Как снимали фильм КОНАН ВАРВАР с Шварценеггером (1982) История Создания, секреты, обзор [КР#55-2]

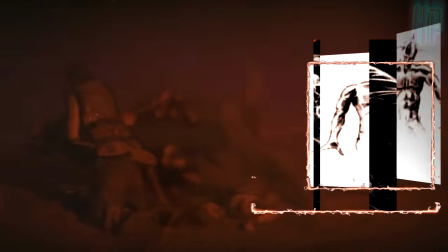57:50 Вот вы видите концепт дизайна этих призраков, выполненные Леном Морганти из компании VCE.
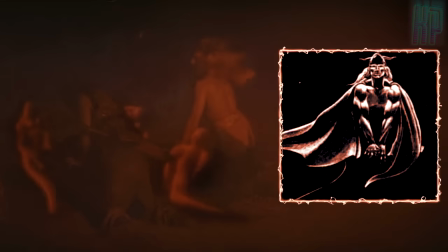57:56 Рисунки будущей анимации покадрово делает художник, потом их также покадрово переносят на пленку.
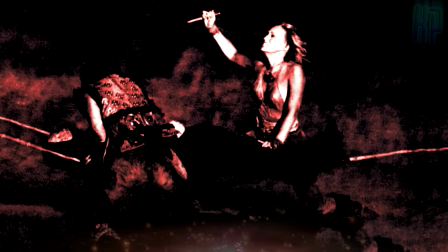58:01 А потом пленки с актерами и анимацией совмещают на специальном стенде-принтере Oxbury, после чего на выходе получается одна совмещенная пленка.
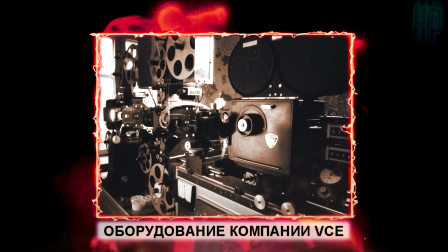58:10 Подобное делали в эпоху до появления компьютерной графики.
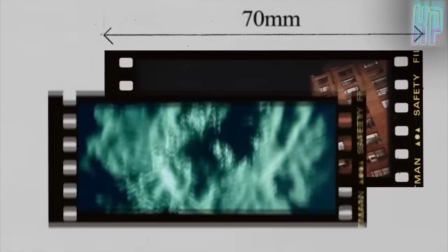58:13 Конкретный пример — это «Охотники за привидениями», так сделаны сцены с лизуном и зефирным человеком, например.
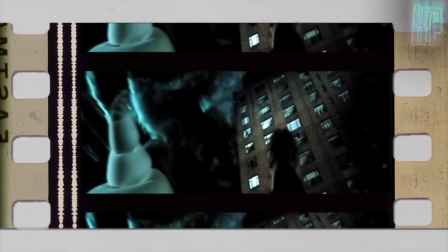58:19 Но об этом я уже рассказывал в соответствующем выпуске.
Это человечек-суфле.
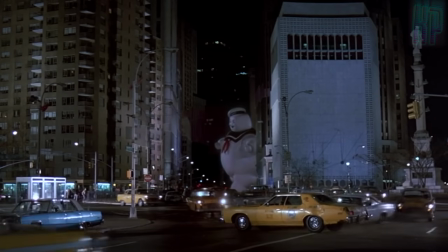58:28 Так
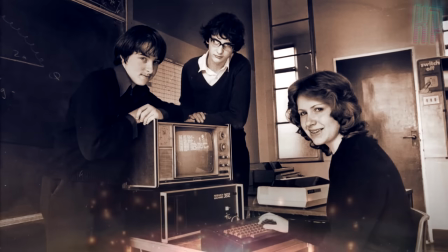58:33 Также компания ВЦЕ часто привлекалась и для простого улучшения сцен.
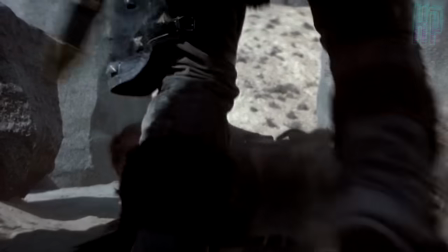58:37 Во время кульминационной битвы при курганах появляется призрачная Валерия, чтобы защитить Конана от смертельного удара Рексера.
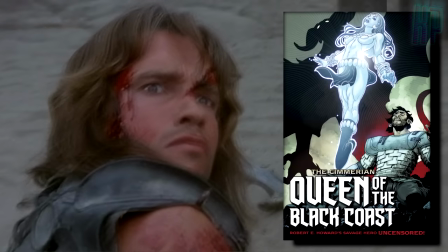58:49 Этот момент, кстати, повзаимствован из рассказа Роберта Говарда «Королева Черного берега».
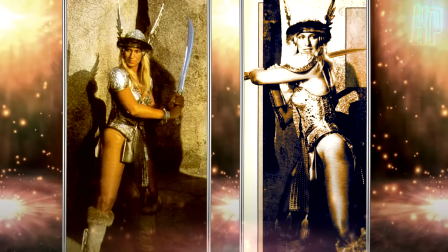58:53 Так вот, для этой сцены Сандал Бергман надела специальный облегающий костюм, прозванный на съемках «диско-костюм»,
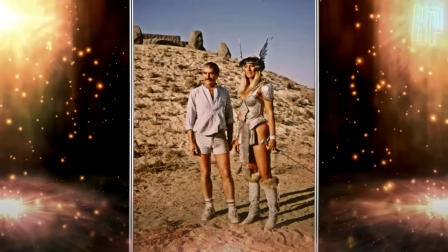59:00 из-за множества крошечных зеркальных элементов, вшитых в ткань художником по костюмам Джоном Блумфилдом.
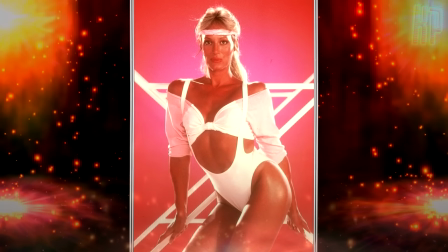59:06 Для этого предварительно пришлось сделать слепок всего тела Бергман. Вот уж кому-то фартануло.
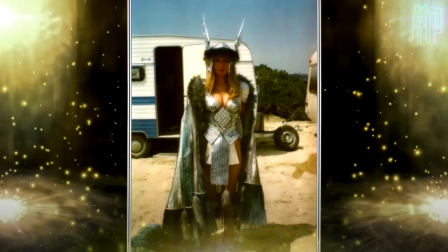59:13 Но все же, несмотря на то, что свет от микрозеркал отражался в объектив, натурная съемка была признана режиссером недостаточно ослепительной.
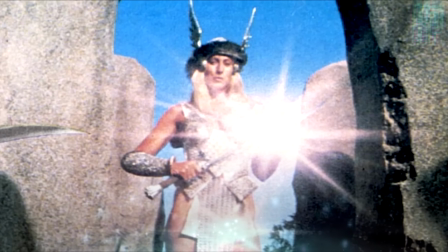59:21 Тогда Питера Курена попросили добавить анимационные сверкающие отблески.
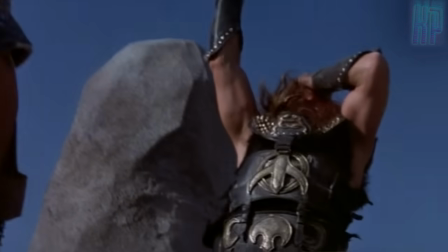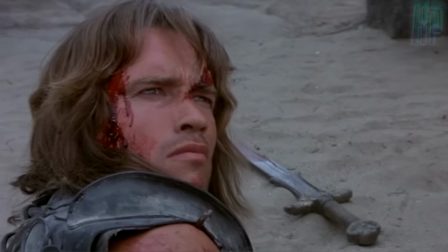59:33 Ты что, собираешься жить вечно?
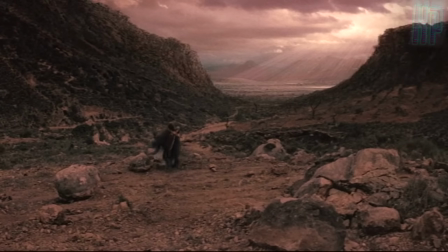59:38 Курен и компания ВЦЕ также улучшали последнюю сцену картины, кадры, когда Конан с принцессой Шадизара идут в сторону красивой долины.
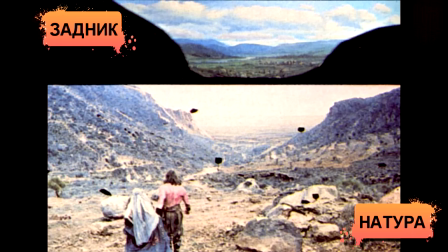59:46 Вот так этот кадр выглядел в оригинале, а вот так он выглядел с мэтт-пейнтингом и эффектами от ВЦЕ,
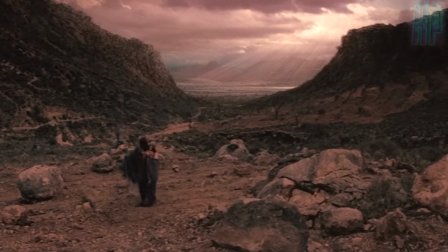59:52 которые добавили на задний план света с небес и движущиеся облака, и все стало смотреться совсем по-другому.
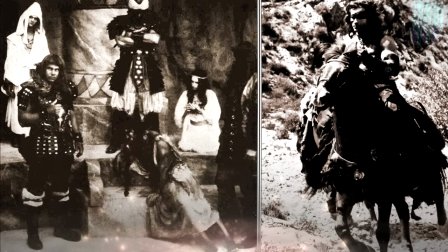60:03 Итак, вернемся к ожившему Конану и к его походу в логово Талсы Дума.
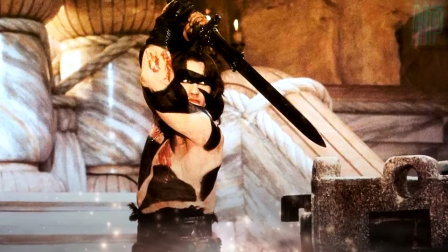60:08 Что для этого нужно помимо оружия? Ну, конечно же, боевой раскрас.
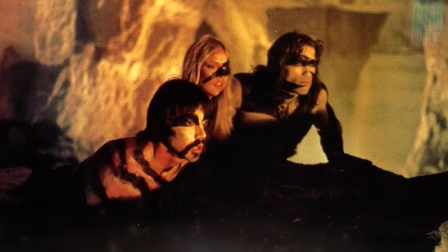60:12 Первоначально Милиус хотел, чтобы Арнольд и его спутники раскрасили свои тела в зеленый и коричневый цвета.
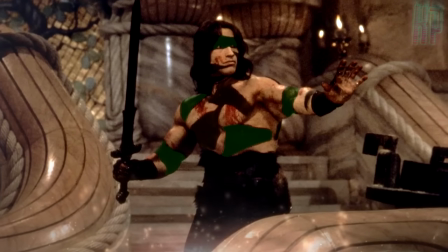60:18 Но увидев результат, он передумал, так как по его словам это выглядело слишком современно.
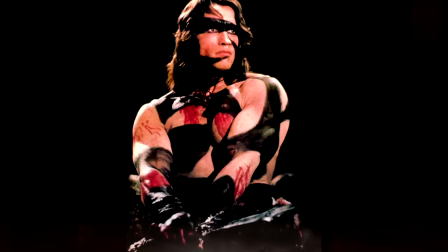60:24 Вместо этого он придумал угловатый рисунок черной краской. Это немного отсылало к тигриному окрасу и в целом выглядело первобытненько.
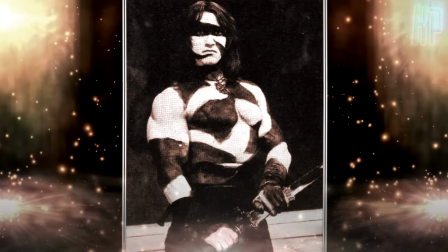60:36 Кстати, сцены с рейдом на храм Талсы Дума были одними из немногих кадров фильма, где Арни ходил с голым торсом.
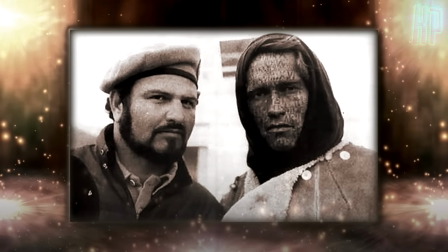60:42 Вообще, Милиус с самого начала решил, что Шварценеггер будет одетым большую часть фильма,
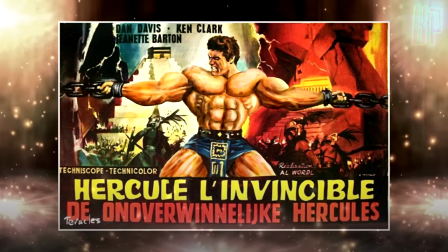60:47 отказавшись таким образом от клише фильмов о Геркулесе, где актеры всегда ходили с голым торсом.
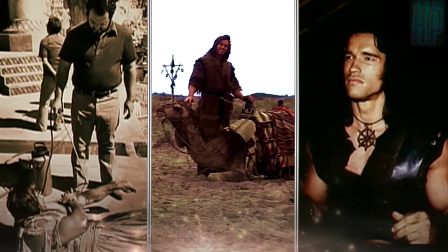60:53 Также это показывало, что актера в какой-то век взяли на роль не только ради того, чтобы он опять с экрана показывал стойки бодибилдинга.
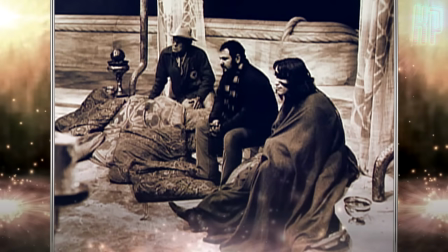61:01 Что интересно, склад, в котором снимались данные сцены, был без отопления, и там было довольно холодно.
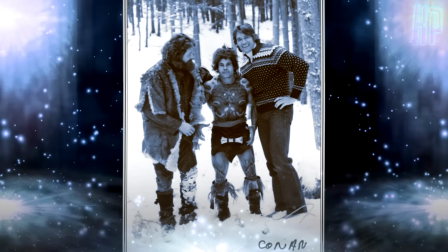61:07 А Арни приходилось ходить практически голышом. Да и вообще, фильм снимали зимой и в начале весны, так что холодно было в принципе.
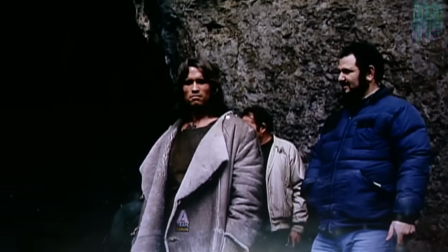61:14 Несмотря на то, что испанские пейзажи могут показаться нам летними, актеры там реально мерзли.
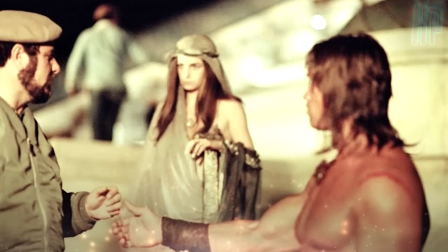61:19 Средняя температура в тех местах в январе-марте обычно плюс 10, плюс 15.
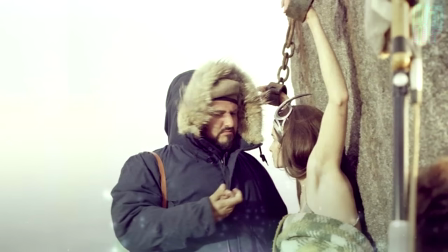61:24 А актерам зачастую приходилось сниматься полуголыми. Все-таки фэнтези как-никак.
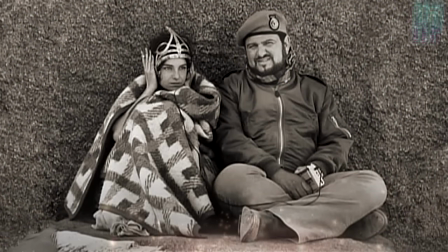61:29 Поэтому, отсняв очередной дубль, лицедеям приходилось быстренько бежать греться под приготовленными пледами и одеялами.
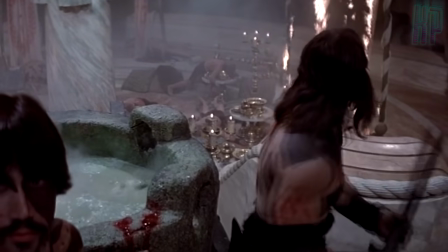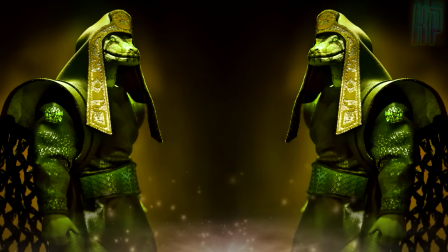61:42 Убить их!
Сцена превращения Талсы Дума в змею на первый взгляд кажется простой, особенно в эру компьютерной графики.
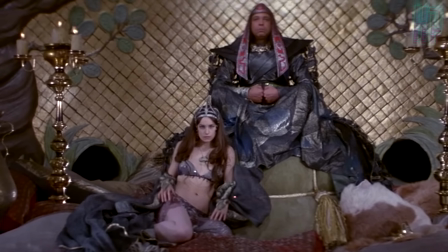61:51 Но тогда, чтобы ее отснять, было разработано немало ухищрений. Эпизод начинается с Джеймса Эрл Джонса, сидящего на троне рядом с принцессой.